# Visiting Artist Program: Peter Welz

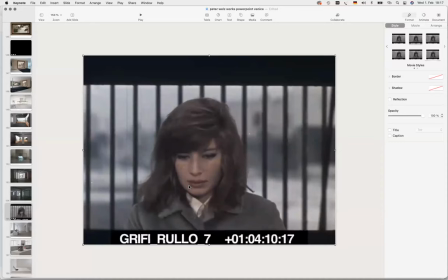28:42 Antonioni and Mark Rothko, they were really close as well. And if you watch the film, there are some sequences.
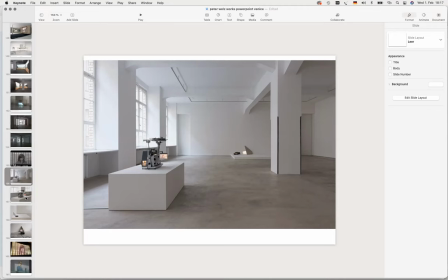28:53 You see there's a certain correlation. And in this exhibition, I decided to go slow, small,
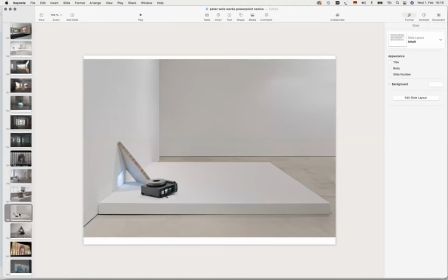29:02 instead of having large projections, making more like these sculptures using the projector as a sculpture and just having a tiny screen
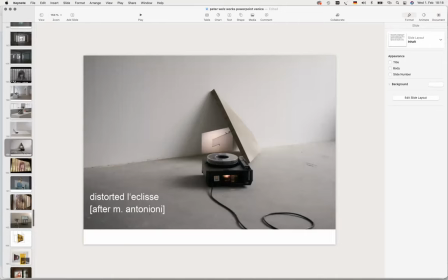29:09 or a slight projector but
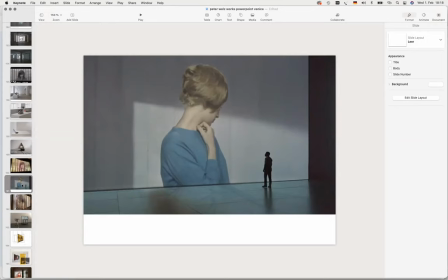29:16 also went large this is a cinema here in berlin i used a screen test which i
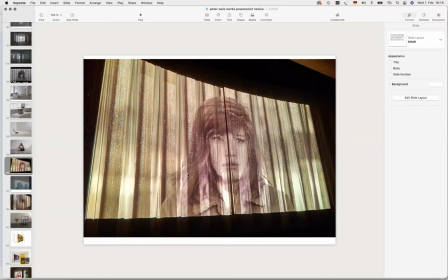29:22 slowed down so you hardly see the movement at all or i projected it onto the cinema curtain which would open them up and the film would actually start
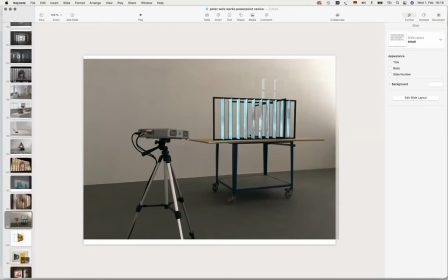29:33 it's another device which I rebuilt them in the studio, splitting up the image, just kind of looking and searching for different uses or, I don't know, questioning the whole setup.
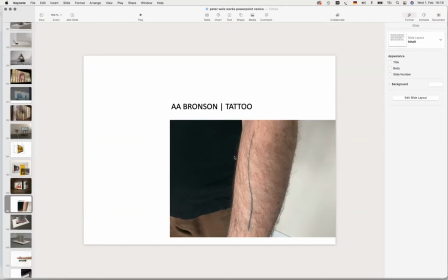29:57 This is a close friend of mine from an artist group called General Idea, he's based here in Berlin, and at some point I noticed he's got this tattoo. I was like, oh wow, this is like a drawing, and it's like the most uncommon tattoo I've ever seen.
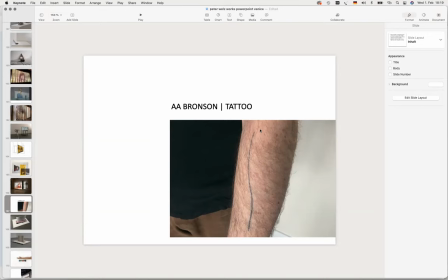30:11 And he said, yeah, it's a project of an artist's friends of his. And he wanted him to think of a tattoo that you don't think about it. You don't deliberately decide I'm going to have this drawing or this or that. You just do it intuitively.
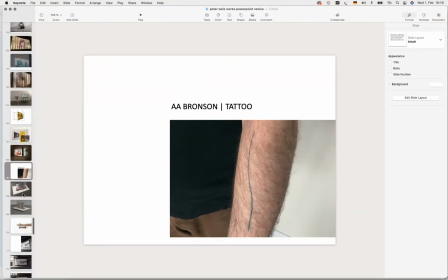30:26 So he hacked in this line and that was it. And I like this kind of a drawing.
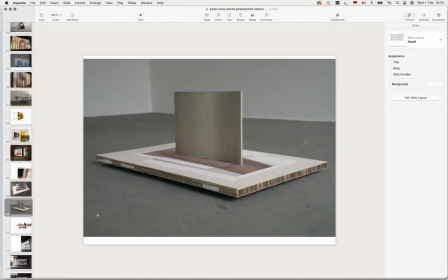30:34 So in the typical manner, I started thinking of maybe an architecture,
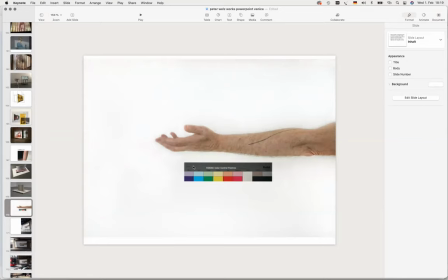30:44 a photograph, like his hand, like the Pieta, this kind of gesture in Catholic religion in Italy.
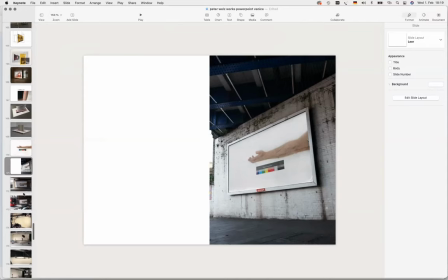30:55 And we made these billboards.
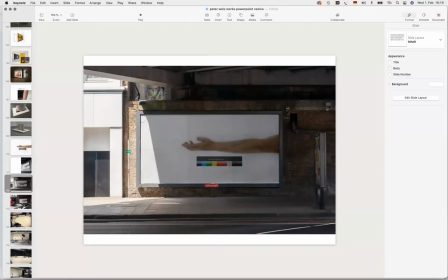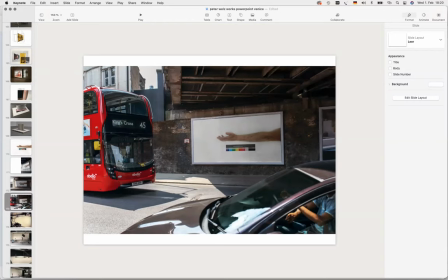31:05 So it hits you out of the blue. It has no meaning.
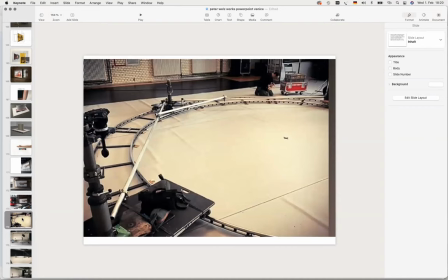31:11 and this kind of saving kind of this this pieta kind of that gesture but then i decided to take it further and actually film like another portrait of him this is the setup in the studio we got these tracks big circular tracks and
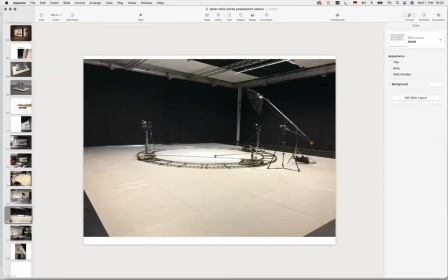31:33 again here you see him in the middle
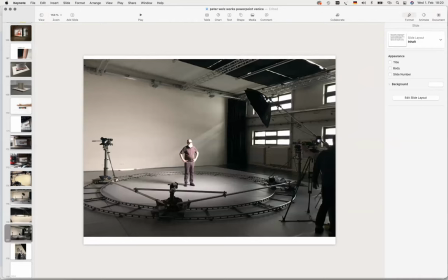31:39 and this is camera one and there's camera two and then they can start rotating around him
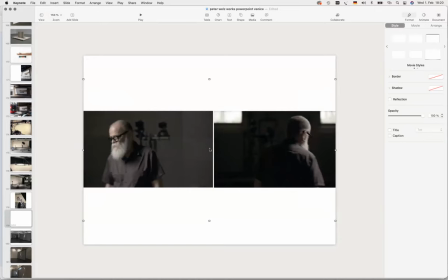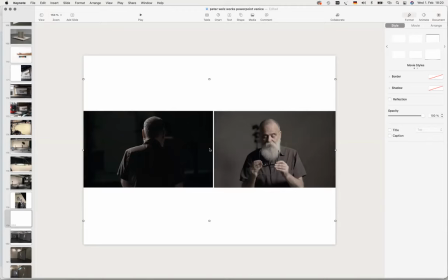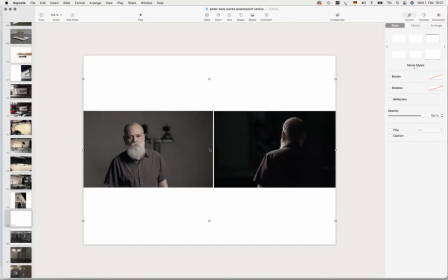32:07 it's a challenge if i look at the sculpture like an object or if i have a conversation with someone i don't know what's happening at the back therefore it's this attempt to have this rotating movement should have a simultaneous vision at once okay and this simultaneous moment is being projected then onto two screens